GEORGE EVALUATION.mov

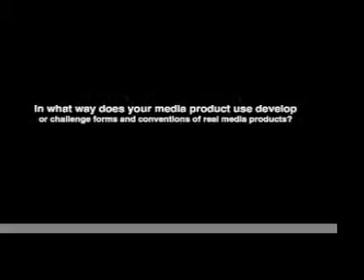In what way does your media product use, develop, or challenge forms and conventions of real media products? Our media product uses many forms and conventions of real media products.
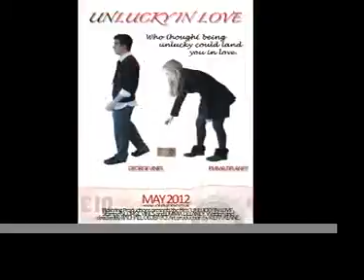This was done so that our short film, magazine, and poster all appear as realistic and mainstream as possible. However, we also develop and challenge certain forms and conventions of real media products in order to stamp our own ideas on our short film, magazine, and poster.
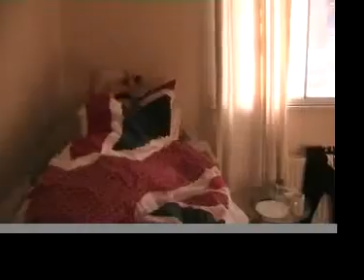In terms of our short film,
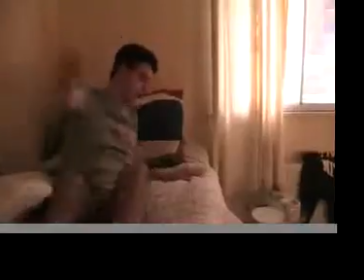we had to decide what the theme and purpose of it would be so that we could agree on a target audience and decide whether we wanted our film to be educational or experimental.
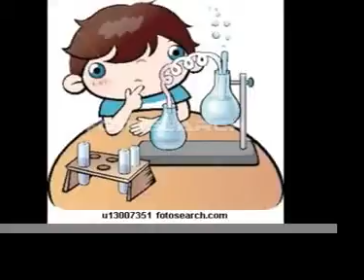We decided to make our short film for experimental purposes in order to play with different areas of cinematography, sound, and editing, whilst promoting ourselves as directors.
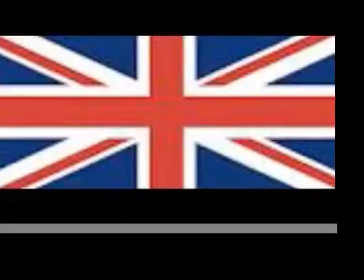British short films will generally utilise contemporary issues within the UK and focus on themes such as unemployment, war,
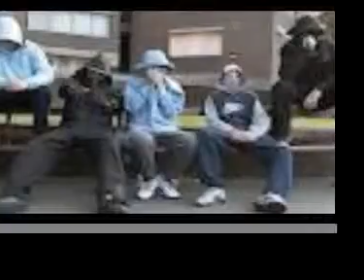multiculturalism, gun or knife crime, youth deviance, and many more, as a means of tackling the harsh realities that many people face within the UK.
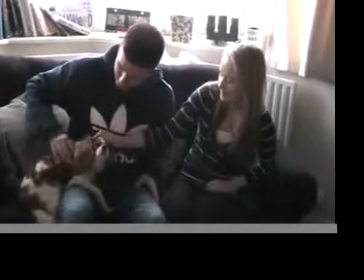However, our short film moves away from this downbeat and pessimistic tone, avoiding these common themes,
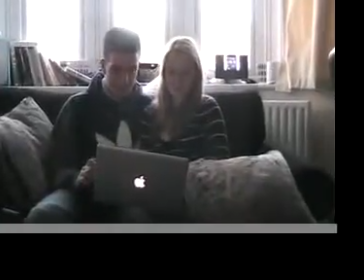as we decided to challenge the conventional purposes of short films by making a short film for the pleasure of viewers and for non-educational purposes.
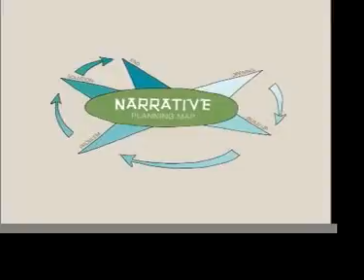In terms of the narrative structure, we decided to follow the forms and conventions of a short film by incorporating only two main characters,
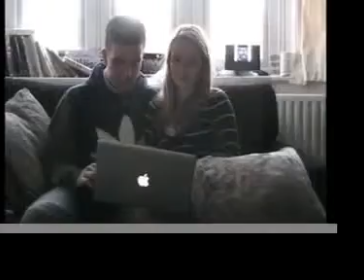making it subjective due to the time constraints.
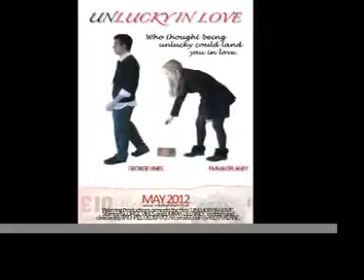In a short film, it is vital not to include too many main characters, as the audience are not able to sympathise and relate as much.
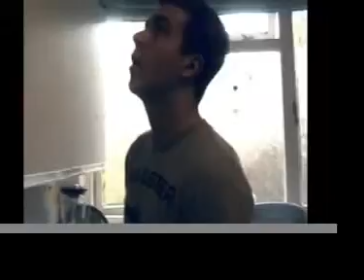By following this convention of a short film, the audience are able to empathise with the character of Adam much more than had there been 3 or 4 main characters.
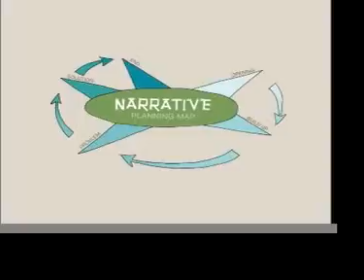We used a combination of narratives in our short film.
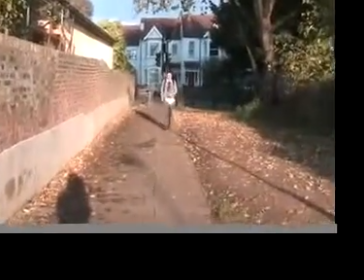Firstly, we used the traditional linear narrative to show that a certain amount of time has passed, keeping within time constraints.
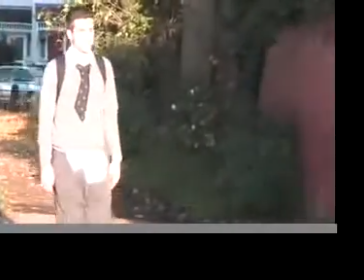We have also incorporated the use of a circular narrative, a popular technique in short films,
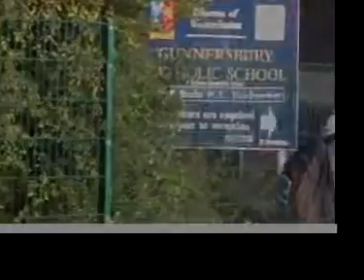as by returning to the beginning of the film, the audience can see how the situation of Adam has changed dramatically.
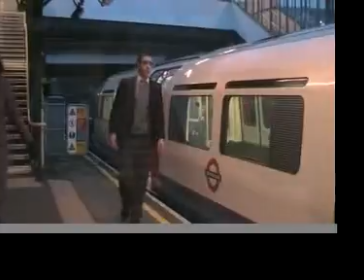Furthermore, our short film also includes a restrictive narrative, as we wanted the audience to find out what happens at the same time as the characters.
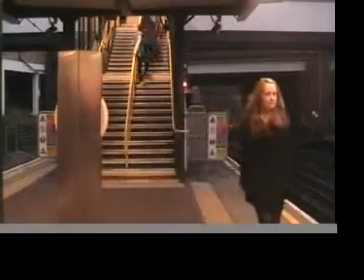We used a variety of different camera shots, movements, and angles to portray a scene in a number of different perspectives,
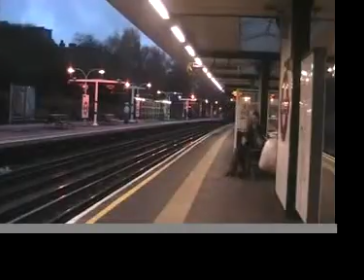demonstrating the creativity and experimentation of the film. Advanced shots and movements such as bird's eye views or a sweeping crane shot were unavailable to us,
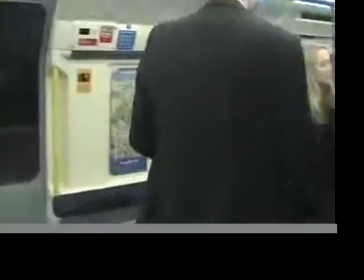as we were restricted in terms of equipment, using only DV handheld cameras.
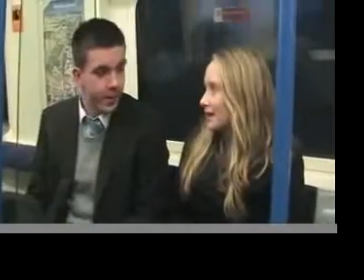We incorporated a number of local and simple day-to-day locations for 2 reasons.
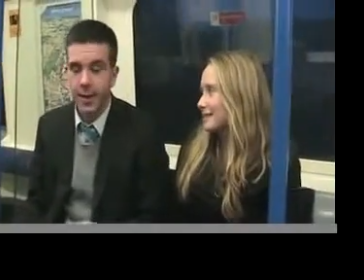1, because of a low budget, and 2, because we wanted our film to appear as realistic and relatable to the audience as possible.
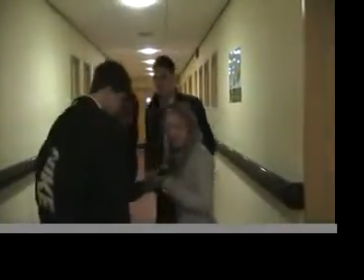An extravagant Hollywood studio takes away from the realism of a film,
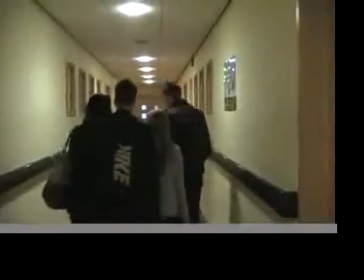therefore our use of everyday locations and the DV handheld camera makes the appeal of the film appear all the more realistic.
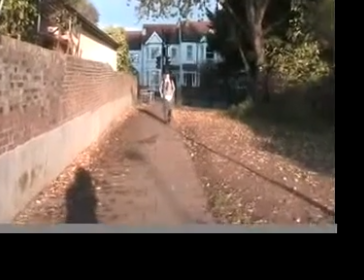We preferred the use of high-key lighting for realism and to create overexposure.
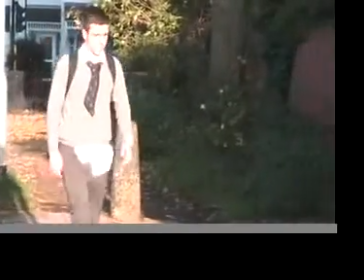The use of high-key lighting suits the theme of our film, as had we used a lot of low-key lighting, it would have made the film appear dark and eerie.
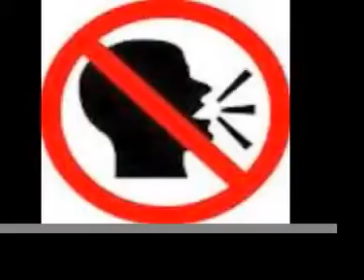We followed the conventions of a real short film in terms of sound, as we incorporated minimum dialogue and focused more on the score to drive the narrative.
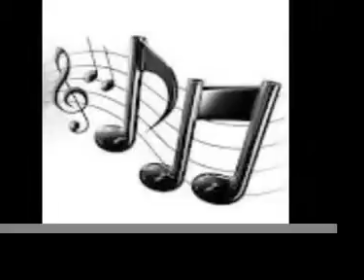By doing this, we are reliant on the score to tell the story, which we feel we do very well, as the theme of contrast is clear.
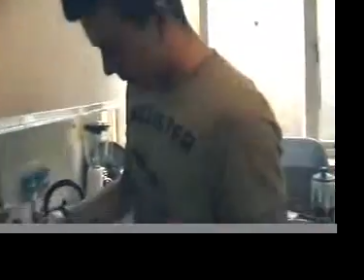We did not feel the need for a voiceover, challenging a common convention of short films.
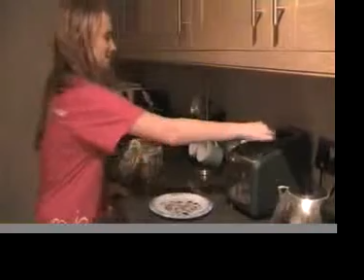Our editing follows continuity and is generally used throughout the film. We used a lot of cross-cutting to show a link between the 2 characters and the contrast between their storylines.
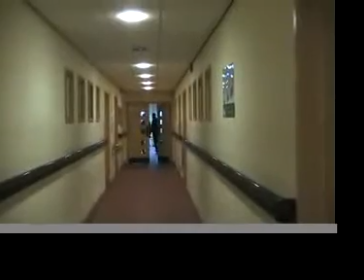Simple editing is generally used in low-budget films, as the equipment is not available for glossy editing.
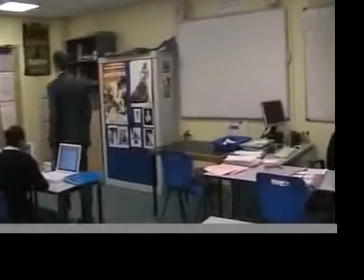Therefore, we stuck to the themes and conventions as we found it suited our film and purpose. It also makes the storyline more understanding and effective.
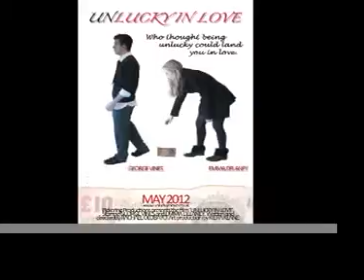For our film poster, we have stuck to all the themes and conventions of a real film poster, as we wanted it to appear as realistic as possible.
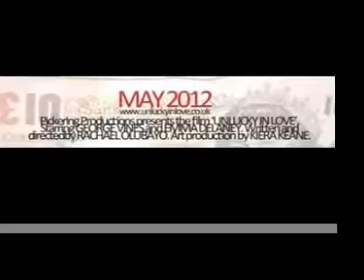We incorporated the use of a title, tagline, names of actors, bin and block, images, and BBFC classification, as a real film poster would do.
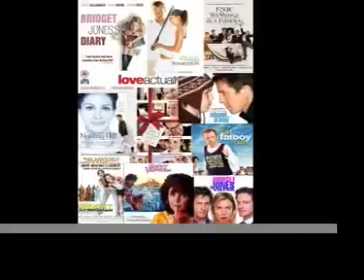As our film is a romantic comedy, we wanted to follow the conventions of a traditional and iconic poster for a romantic comedy.